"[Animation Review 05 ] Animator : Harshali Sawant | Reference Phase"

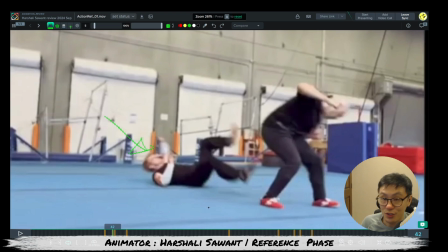[8:16]
But if not, when you get into your scene, I don't know, oh shit, there's something like fighting, but who is who? Yeah, think about two Iron Man fight together. How messy is it? All right. So I recommend like after he kick, and then he will just stay here for a while.
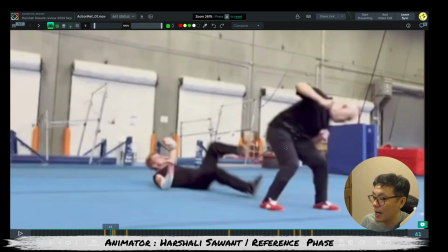[8:31]
Have a heavy landing, maybe have a heavy landing, because after you have a jump kick, then you have a heavy landing here.
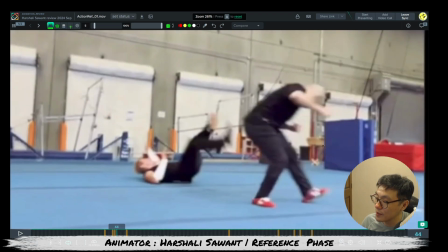[8:38]
Okay, heavy landing here, because the heavy landing,
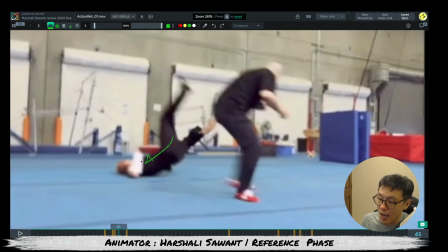[8:41]
and then like the thing is like you have to giving some time for this guy, the getting hit, the guy who hurt, to recover.
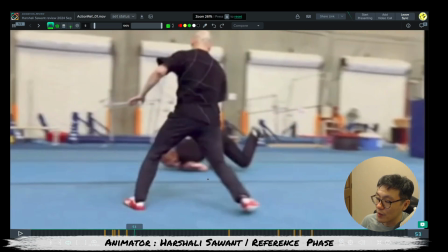[8:49]
All right. So after he recover, he get up and he chase him.
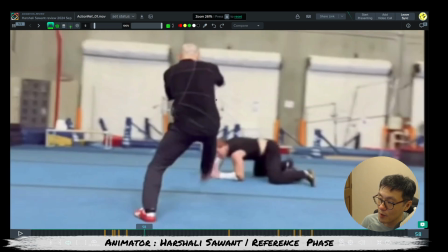[8:55]
Right? Okay.
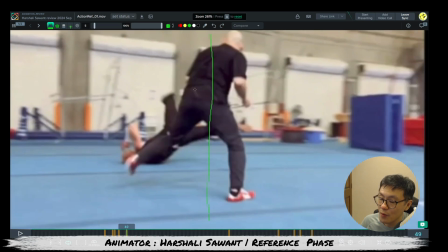[8:57]
So what we have to do in this camera, we have to let them get up, and we don't pause.
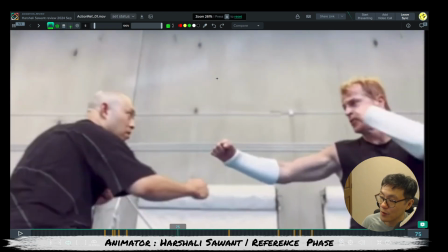[9:05]
We don't pause here. We don't giving time in here. No. We don't. It's not Jackie Chan. We don't do that Jackie Chan. We go. Okay.
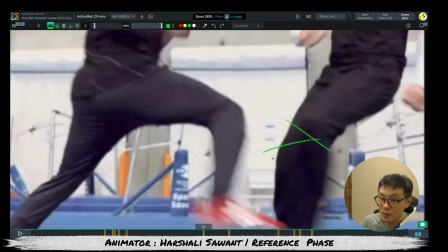[9:16]
I'll kill this one because we want the motion more continue. The continuity is way more smoother. So when I go there, waiting for you to kick. I'm so sorry. No, when you're tracing someone, you're going to punch him, right? So you should have a punch.
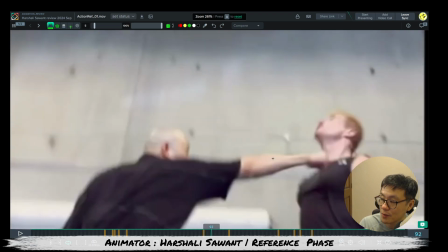[9:33]
So when I look at this reference video, right? So I will go for this punch. I will just like you think about this frame.
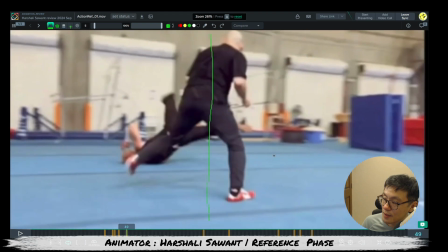[9:40]
All right, is he doing this?
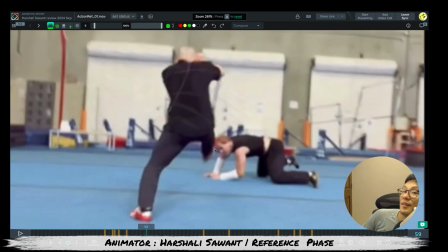[9:46]
Correct. He lifting up his right feet, right? Right feet. Correct. And then do this motion.
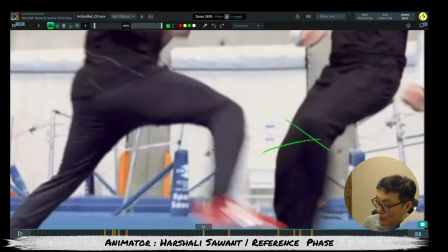[9:58]
connect to like this motion. So you will cut those here, fully trim out. You don't need the like dodging kick.
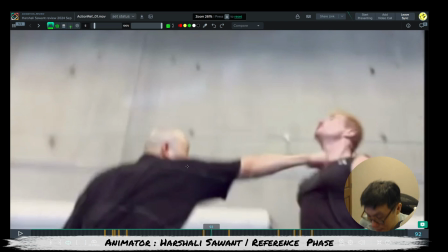[10:08]
You directly go to punching, because like we want to give the player is like, okay, I'm chasing you, but why I'm chasing you? Why he's dodging? Because he can't fight. He is not as good as you.
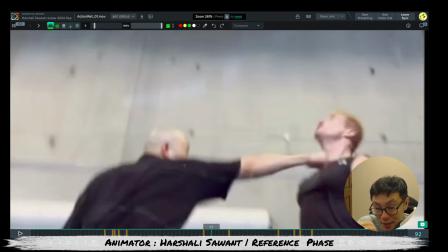[10:21]
So that's why you feel like, the bold guy in the storytelling is like the bold guy is way more stronger than him. So that's why I can chase you, I can beat you. Especially at the first kick, he say like, come on, you're weak. Now I need to chase you, hunt you down, beat you, like those kind of things. Right? This is the storyline.
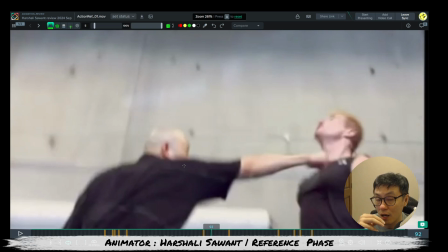[10:39]
And then this is what we have to beware of, like the overall flow of the animation we pick, the reference we pick.
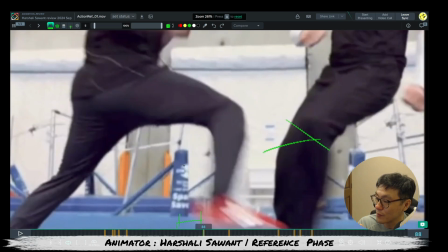[10:48]
So we directly come from here, punch, and he dodge,
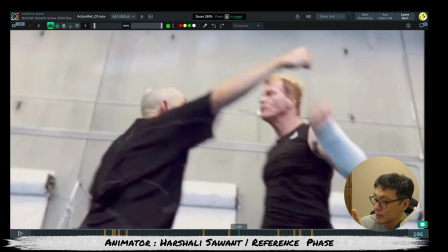[10:53]
then block, and try to fight back.
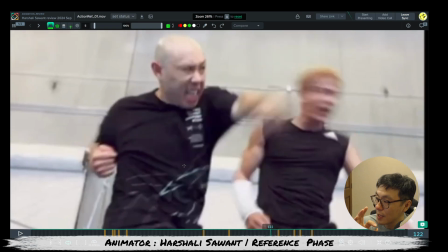[10:58]
I think it's really cool. Then punch, BOOM! Okay, cool.
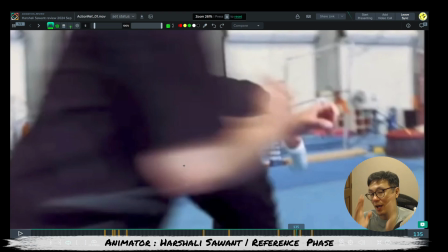[11:03]
In this one here, for our camera, because we have using a static camera here, right?
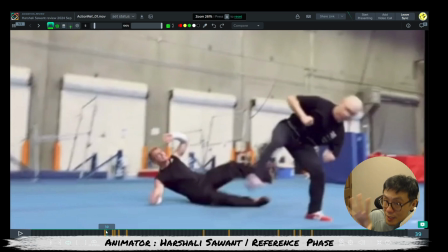[11:08]
We can pan a little bit, pan it, or maybe zoom in a little bit, but we keeping everything mostly the same distance, same framing, almost the same framing. Maybe you can track a little bit, and then,
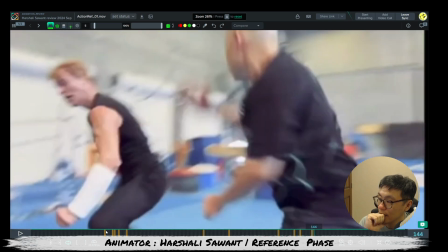[11:29]
okay. Then because he go hit, right?
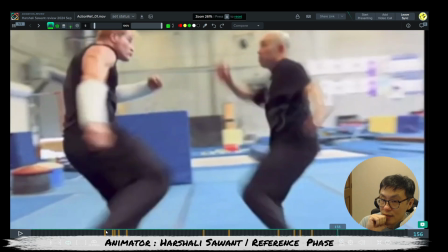[11:37]
Okay, then he do the kick, correct? Then he do the kick.
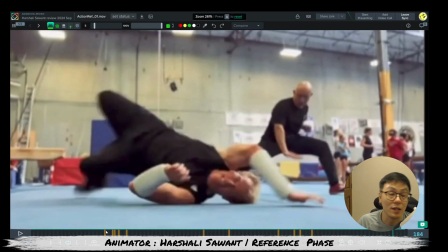[11:46]
Okay, and then at the end, like, okay, fully down. Boom. Cool one.
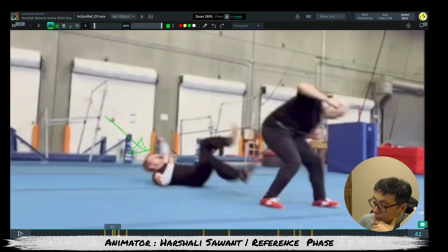[11:51]
All right. So this is one thing.
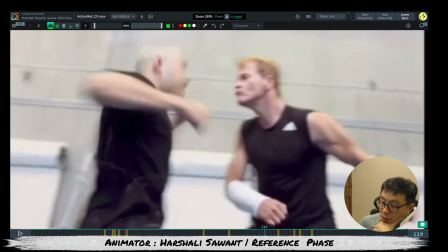[11:55]
Okay, if let's say we're using one camera to achieve it, main thing is staging. How you going to stage them? Let's say this is a top view. So the red characters at the beginning is in here. Okay, top view.
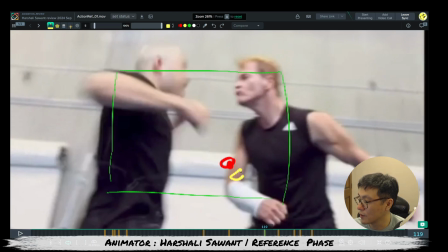[12:11]
And then the yellow one, we just go up and kick him. Boom, kick here. Okay. Then what are you going to do? Then the next frame, right?